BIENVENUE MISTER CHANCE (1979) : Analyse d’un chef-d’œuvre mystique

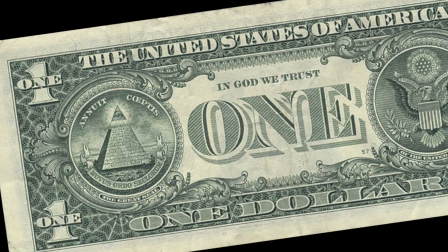(12:18)
Un symbole pas anodin puisqu'au-delà de l'image de la toute-puissance économique des États-Unis,
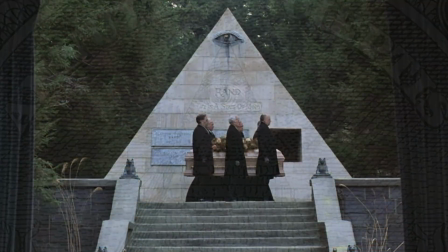(12:22)
à travers leurs billets de banque, ce symbole fait surtout référence à l'œil de la Providence qui,
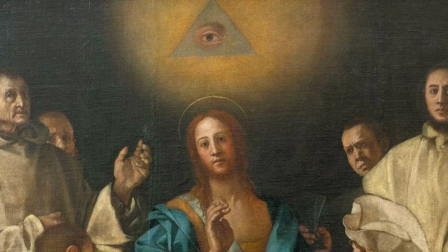(12:27)
dans la religion chrétienne, représentait la surveillance divine sur le monde, la bienveillance de Dieu envers l'humanité.
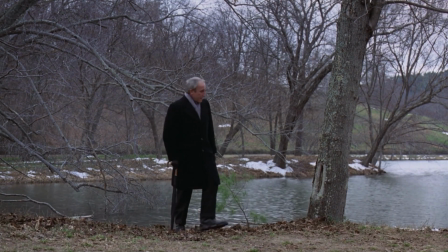(12:34)
Un symbole qui conforte l'idée que M. Chance est porté par une mission divine.
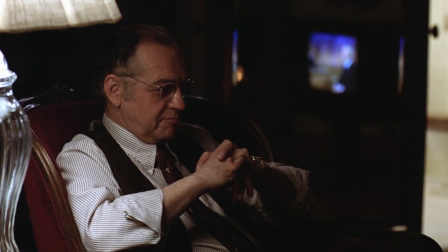(12:39)
Puis il y a ces métaphores jardinières qui apparaissent comme paroles d'évangile pour une élite qui pense voir en M. Chance un homme au grand savoir.
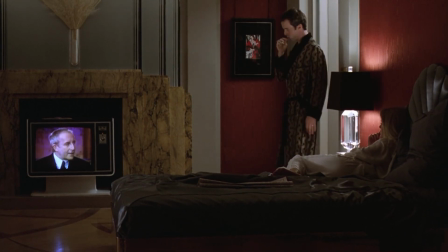(12:46) Un jardin exige des soins constants et aussi beaucoup d'amour.
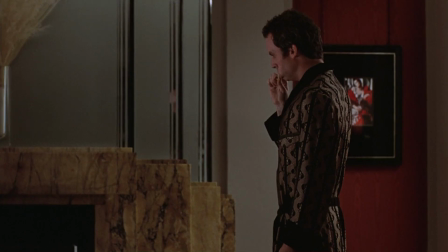(12:51) Si vous offrez à votre jardin beaucoup d'amour, il se développe.
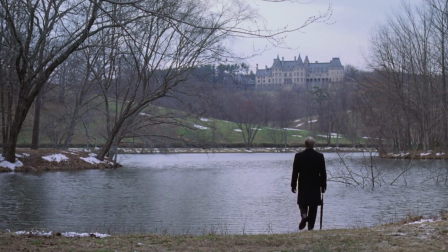(12:56)
Mais on peut aussi interpréter cette dernière scène de manière plus réaliste et juste y voir un homme marcher sur une passerelle en trompe-l'œil au-dessus d'un lac. Une sorte de dernier clin d'œil humoristique à cet homme tellement béni par la chance qu'il nous donne l'illusion de marcher sur l'eau.
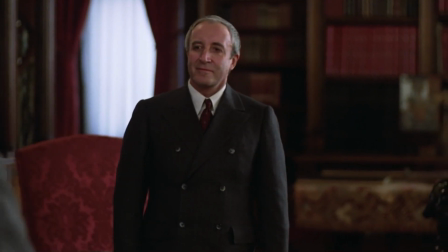(13:11)
Et ce serait probablement l'interprétation qui colle le plus au sujet du film, puisque le message principal de l'histoire reste quand même « méfiez-vous des apparences ».
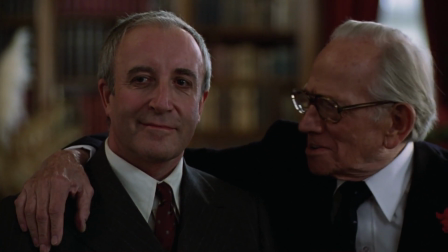(13:19)
Et c'est à ce moment-là qu'on comprend comment les élites du pouvoir ont pu se faire berner par cet idiot du village. car pour la première fois dans le film, nous, spectateurs,
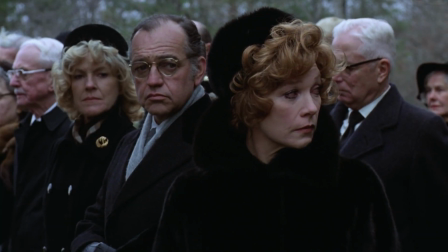(13:28)
nous voyons Monsieur Chance de la même manière que tous les autres personnages le voyaient, avec une perception du réel faussée par les illusions et la chance qui entourent cet homme.
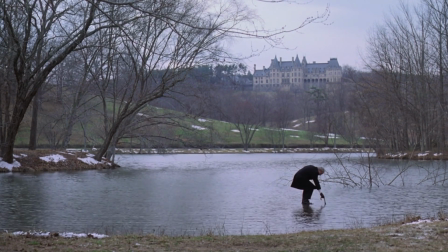(13:37)
C'est là où le film est sacrément pervers puisqu'avec cette dernière image, le réalisateur réussit à nous tromper,
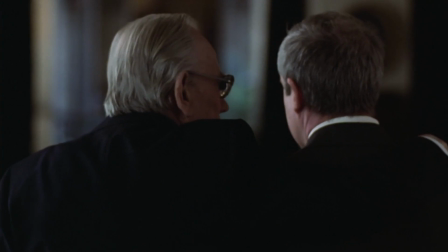(13:43)
nous, spectateurs avertis qui étions complices de la supercherie, il arrive à jeter malgré tout le trouble sur notre perception de Monsieur Chance,
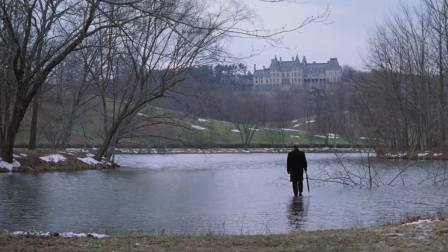(13:50)
rendant ainsi son personnage infiniment énigmatique. En tout cas, les deux interprétations restent tout à fait plausibles, et c'est ce qui rend le film aussi troublant,
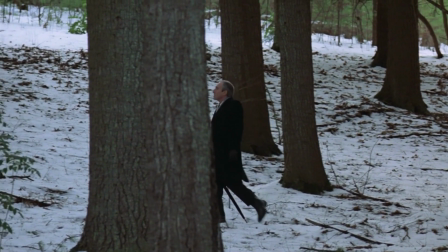(14:04)
puisque ces deux théories sont totalement contraires et nous laissent face à une interrogation incroyable,
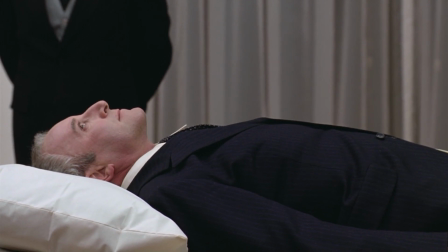(14:09)
Monsieur Chance est-il un idiot fini ou bien un messager de Dieu ?
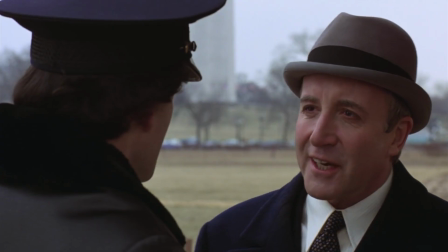(14:13)
Ou alors, la vérité serait peut-être un peu des deux, et que si le Messie devait débarquer aujourd'hui dans notre monde, il nous apparaîtrait sûrement comme un idiot. Voilà, j'espère que je vous aurai donné envie de voir ou de revoir ce petit chef-d'oeuvre qui est bienvenue Mister Chance. N'hésitez pas à me dire ce que vous avez pensé du film dans les commentaires. On en débat, on en discute. N'hésitez pas à partager la vidéo également. Et moi, je vous dis à très bientôt pour de prochaines aventures sur YouTube. Ciao !